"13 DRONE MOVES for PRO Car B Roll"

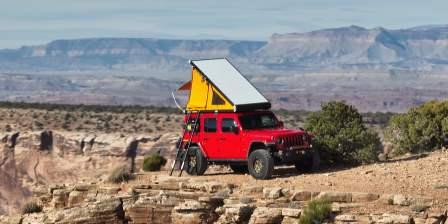So just like the last move, if you punch in the lens and you do an orbit, you're gonna be more focused on the vehicle versus the background.
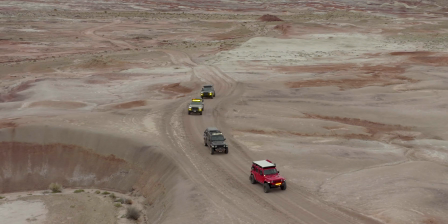However, what you're gonna see in the background is gonna be moving so much faster. So it just gives you a completely different look to your footage when you're filming in this way.
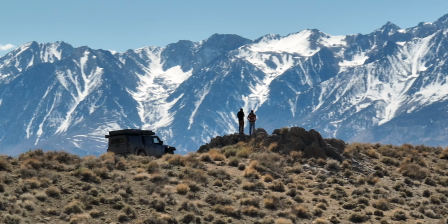And when you're zoomed in, you could see a lot more of that parallax. And a good thing to do is when you're filming in this way is shoot at double that of your frame rate.
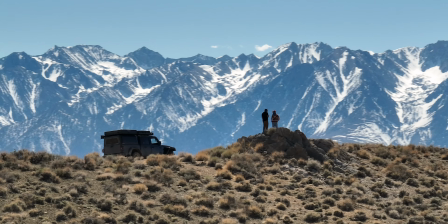So making sure that you have proper motion blur so that when you're doing these movements, you actually see the background blurring a little bit versus having less motion blur and it's gonna look a lot more choppy.
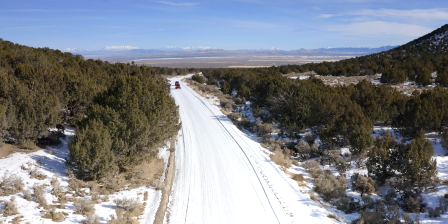Now the next movement is, well, no movement, and it's a tripod in the sky. And what you'll do is fly your drone to a unique perspective and then just let the drone sit there. And then you want to have the vehicle move through the scene. You don't always have to have motion with your drone.
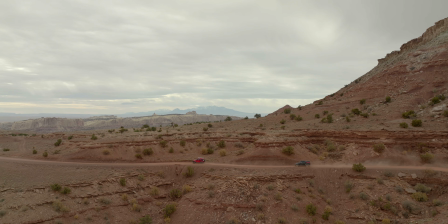I think one thing that we're always trying to do is add more motion and just make it more dynamic.
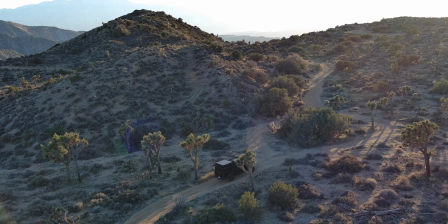When in reality, sometimes just having the drone up in the sky with a cool angle and like looking through the trees or seeing just the landscape, that's all you really need.
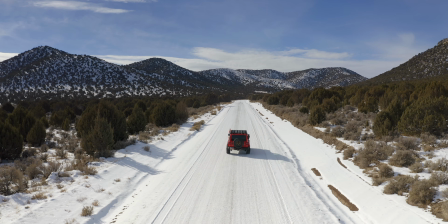And it just varies up the shot so that your camera's not always close to the ground. And the same type of movement looks great when you're looking just straight down.
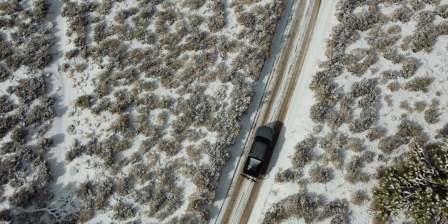So if you're looking down on the ground and you see the patterns and textures of the earth, and then you see the vehicle interacting with that, well, that creates a really dynamic looking shot,
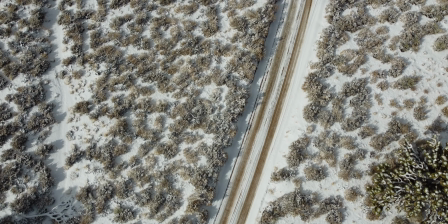and you don't always have to move the shot.
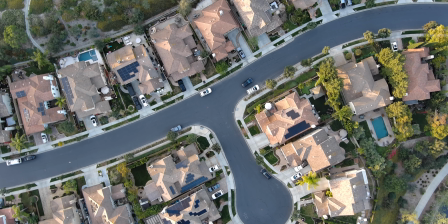However, if you do add some top-down motion, there's a few things that you can do. And the first is just move with the vehicle.
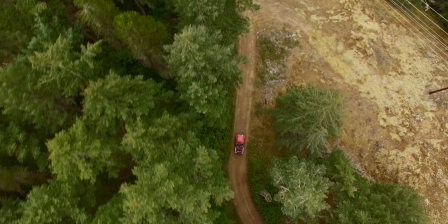So wherever your vehicle moves, you can move the drone. And so if the vehicle turns, you turn.
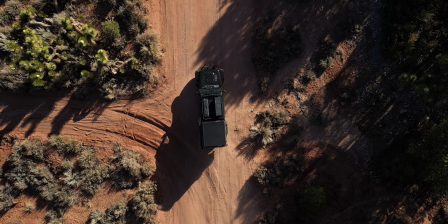Then if it's moving forward, the drone's moving forward. So it's stuck on the vehicle, and it's kind of like looking down at that map view.
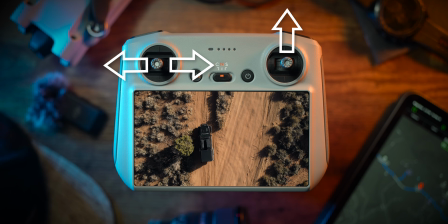And so how you do this move is you're gonna be pushing forward on the right joystick, and then you're gonna be using your left joystick, left or right, to follow the vehicle.
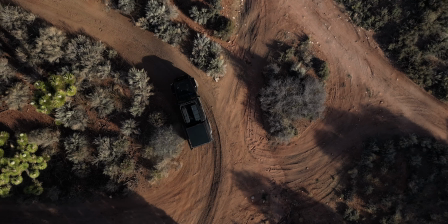And if you're keeping at the same pace as the vehicle, well, you'll be able to just use that left joystick and steer the drone around wherever the vehicle is moving.
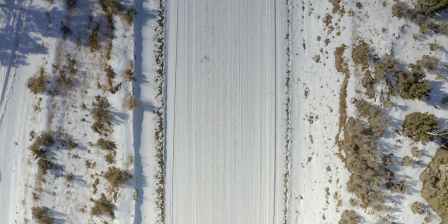Now, another top-down variation is moving the drone in one direction while the vehicle moves through the scene.
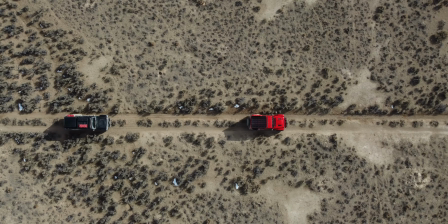So if you're on a road, one of the things you could be doing is going down the road and the vehicle moves faster than the drone.
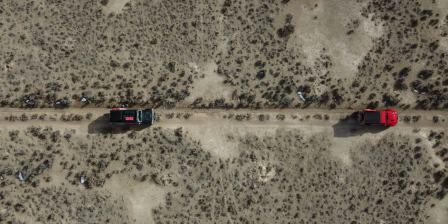So it comes into frame and then it pops out of frame. One thing when you're working with vehicles is play with the different styles of motion.
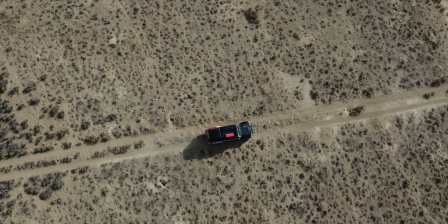So vehicles can move faster or slower than your drone, and you'll want to have some shots where you're moving at the same pace,
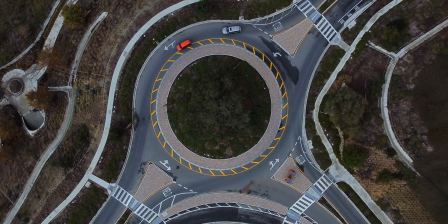some where you're moving slower, and some where you're even moving faster and overtaking the vehicle.
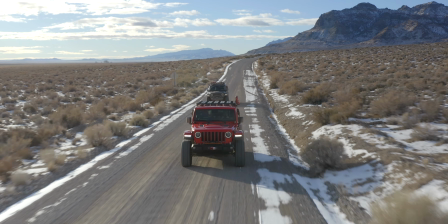Now this next one's one of my favorite, and that is where you fly in front of the vehicle and the vehicle's coming towards you.
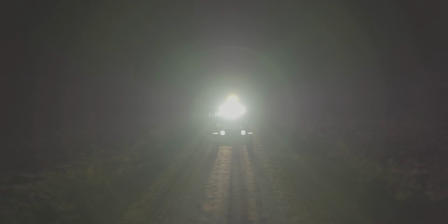Now this shot looks really cool because it's gonna show a ton of movement in the frame, and if you can fly in a way where you're safe and things are moving past the frame,
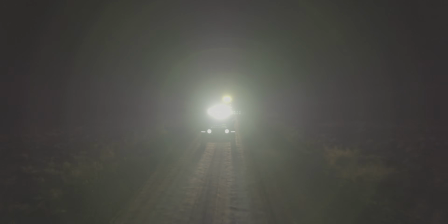it's gonna just give it a super dynamic look.
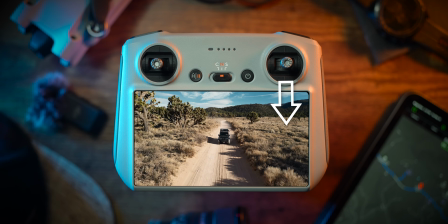So to perform this move, you pull backwards on the right joystick as the vehicle is moving towards you, and ideally you wanna have the vehicle and the drone moving at the same pace.
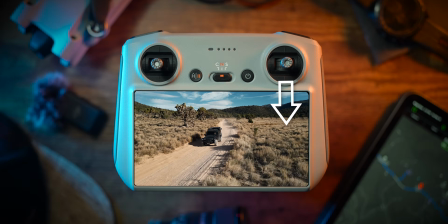And so you're essentially gonna be glued to the vehicle, but you're down low right in front of that vehicle and just flying backwards.
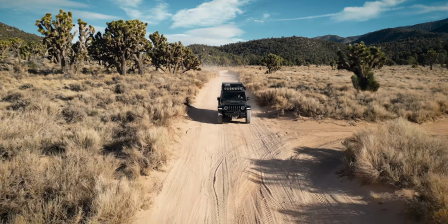Now be careful because you could hit something, or if you're going too slow, well, the truck or something could hit you.
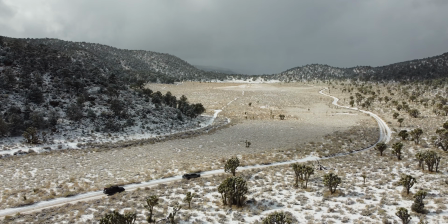Now, next one is super useful for vehicles, and that is a side tracking shot.
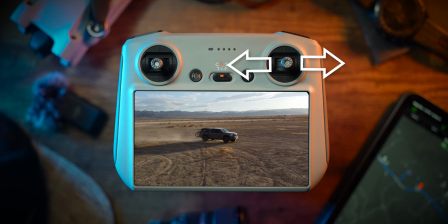So you're gonna get to the side of your subject and you're gonna pull left or right on the right joystick, and you'll wanna be moving at the same pace as the vehicle.
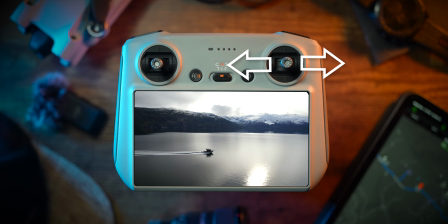Now to amp up this shot, use a zoomed in lens.
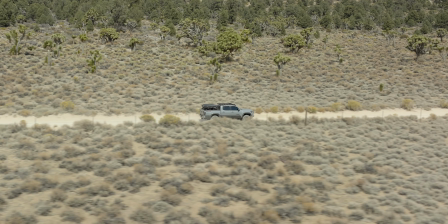Whenever you wanna make these movements feel faster and more impactful, you can zoom in the lens, especially when you're focused on a vehicle and moving fast through a landscape.
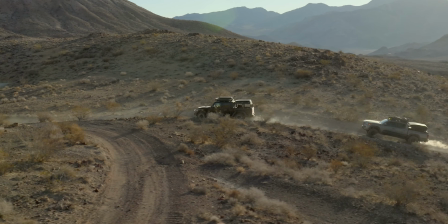But again, with this shot, you're gonna be down low. You're gonna wanna be cautious to what's the side of your drone.
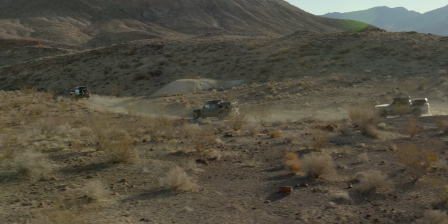If you're flying with a Mavic 3, you have those side-to-side sensors, but a lot of drones don't have those side-to-side sensors, so it's very easy to run into something.
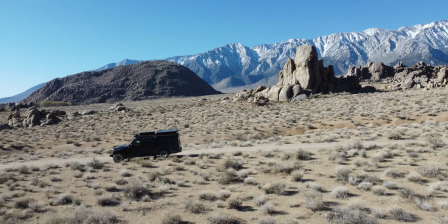Now the next one is a reveal. So you're gonna be moving sideways with the landscape. You're gonna be pulling left or right on the right joystick while tilting up on the gimbal.
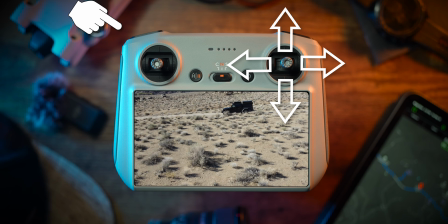So this is a great way to just start a scene.
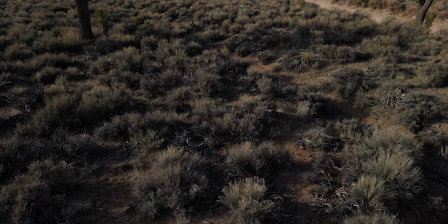So you just kind of see this landscape moving through the frame, and then as the gimbal comes up, you reveal the scene that the car is driving through.